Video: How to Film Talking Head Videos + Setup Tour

So you want to get maybe like a Rode video mic. You guys can get the Rode Wireless Go's. There are more professional like Sennheiser mics. As long as you have any type of dedicated microphone, it's going to sound a lot better. There's even really cheap lavalier microphones that you can pick up for like $10 to $20. I actually have a Sony one that I really recommend, so I'm gonna put that down in the description. As far as the tripod, it really does not matter. As long as you have something that can hold your camera up, then you're good to go. Now, in terms of the scene, right? What you want to have in the background. So for most of you guys, if you don't want lights like this, I recommend prioritizing the natural light coming in. So in my case, I have a window right here. You're gonna want to face the window so it's going to light you really well and have your camera facing away from that window at you. Whatever's in the background doesn't matter too much. I'd say that the most important thing is going to be the light hitting yourself, because it needs to look good for the viewer. If it doesn't look good, then people aren't going to watch your video. In terms of the background, like I said earlier, check out some of your favorite YouTubers, look at what sets they have and see if you can use those for inspiration. A lot of people like to have Edison light bulbs in the back. Those look pretty good. You can have fake plants. You can have a painted wall. You can have wallpaper. You can even have your computer set up.
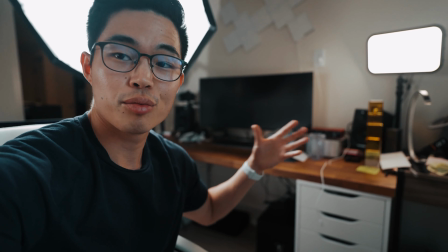So for example, I've filmed many videos just like this with my desk and monitor in the background, and it looks great. As long as it's a pretty clean background, then it's going to look okay. The more important thing is just going to be the light on you and the audio quality. So yeah, really, if you're in a house, apartment, whatever, there's gonna be tons and tons of different places that you can film your talking head videos.
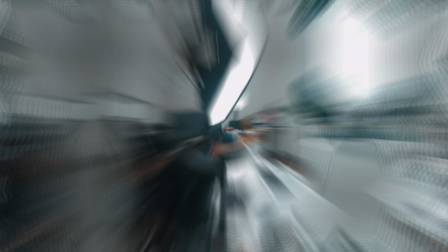Now let's get into how you actually film. This part's gonna be a little bit more like behind the scenes style.
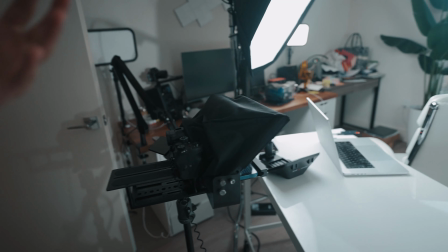So you guys can see that for my setup, it's a bit more advanced. I have a tripod right here.
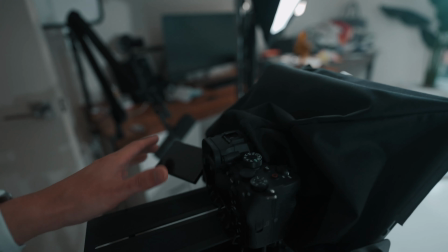I have my camera connected to it. This is also another Sony a7S III with the 28mm f2 lens.
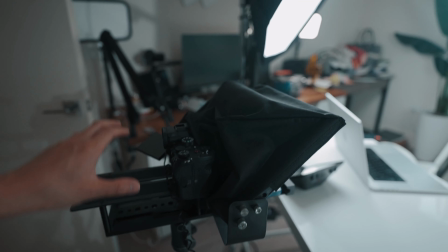This is the Glide Gear TMP100 teleprompter. Definitely recommend having it if you're going to be doing a lot of talking head videos.
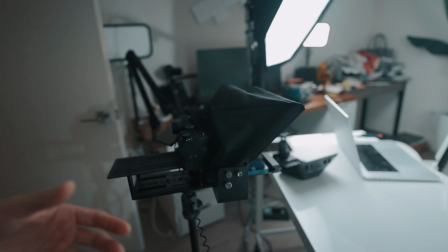It saves you a lot of time with actually filming. This is my Sennheiser mic.
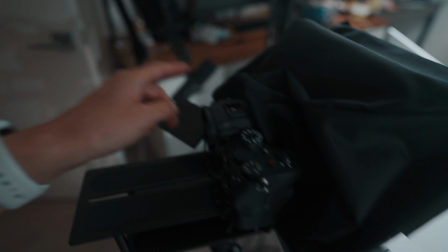It is connected directly to my camera right here. And over here I have one light.
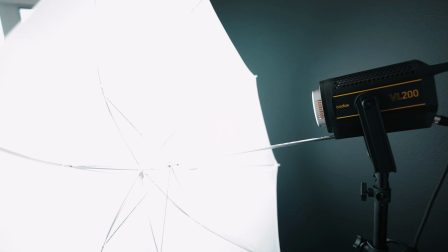This is the Godox VL200 and I have an umbrella to soften the lights.
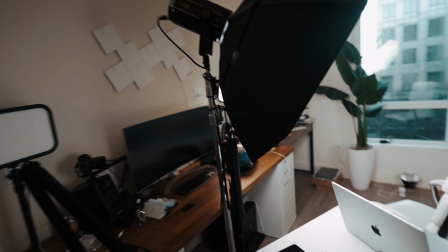And over here I have another light.
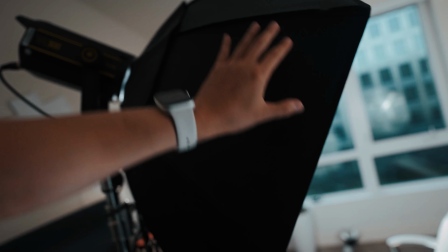This is the VL300 by Godox with this sort of like octabox looking thing to soften the light.
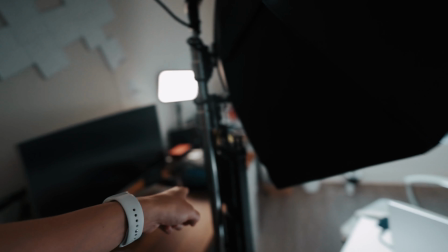And both of these are on light stands.
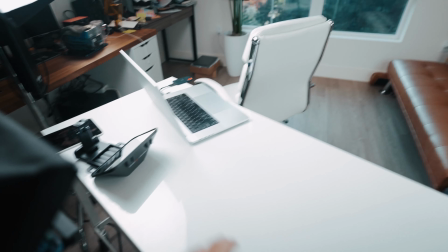For some of my videos, I like to film with a desk in front of me so that I can have my computer there, but that's completely optional.
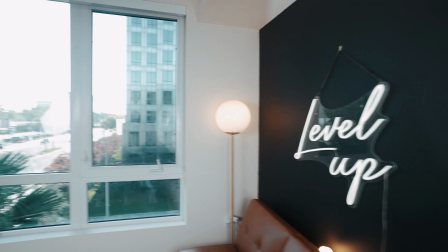You don't need to have that. You can just have what's in the back. And for my background, for this particular shot, I have an LED light.
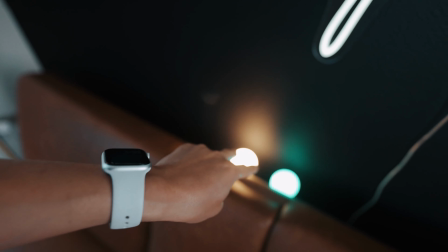I have these two light bulbs that are different colors that I can change with a remote.
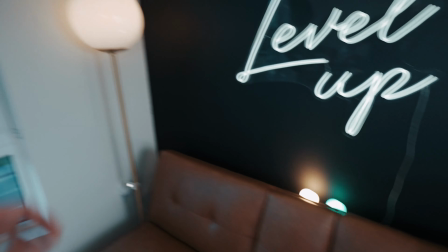It does add a cool little glow in the background. And I do have a floor lamp right here.
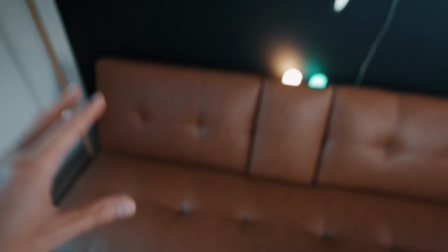I also have the black painted wall, and I have this really uncomfortable couch,
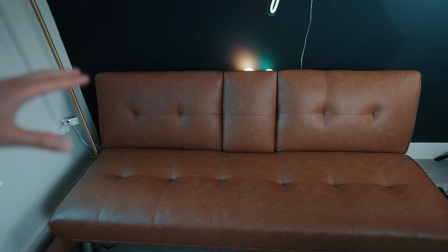but I think it does look pretty good, the brown color in contrast with the black wall.
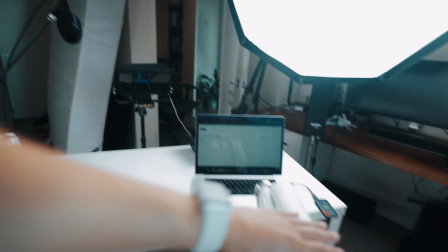And yeah, besides that, it's pretty simple. I'm just gonna be sitting right here in my chair.
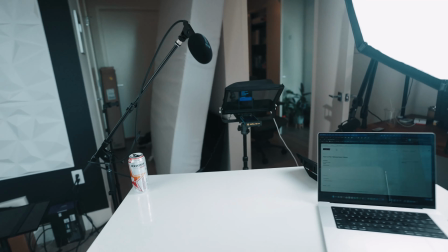You'll probably be sitting, or you can stand. I'll be looking at the camera that is right there.
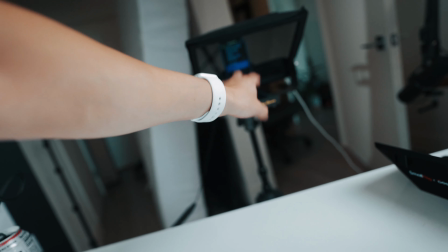And in my case, I'm using a teleprompter app. It's called Prompt Smart Pro.
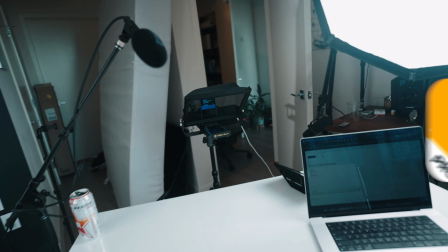It is about $15, but easily worth it. You guys don't need to use a teleprompter if you're just starting out.
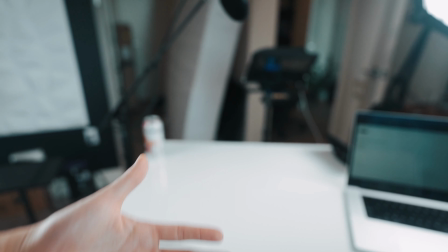You guys can just write some bullet points on a piece of paper or on your computer,
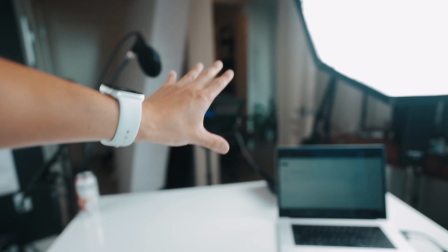and then just look at the bullet point, talk to the camera, look at the bullet point, talk to the camera,
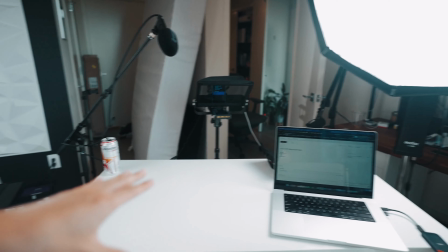and so on. That's basically how I started off doing my talking head videos. So now in terms of delivery, let's talk about the things you should and shouldn't do. First, you should definitely look at the camera lens itself, right? You don't want to look off to the side or to the top or put like a piece of paper underneath, because it's going to be very obvious that you're not looking at the camera. So looking at the camera, not looking at the camera. You're also going to want to film in a quiet room. This is very important for your audio, and you're going to want to make sure that the light is good and that it's properly exposed.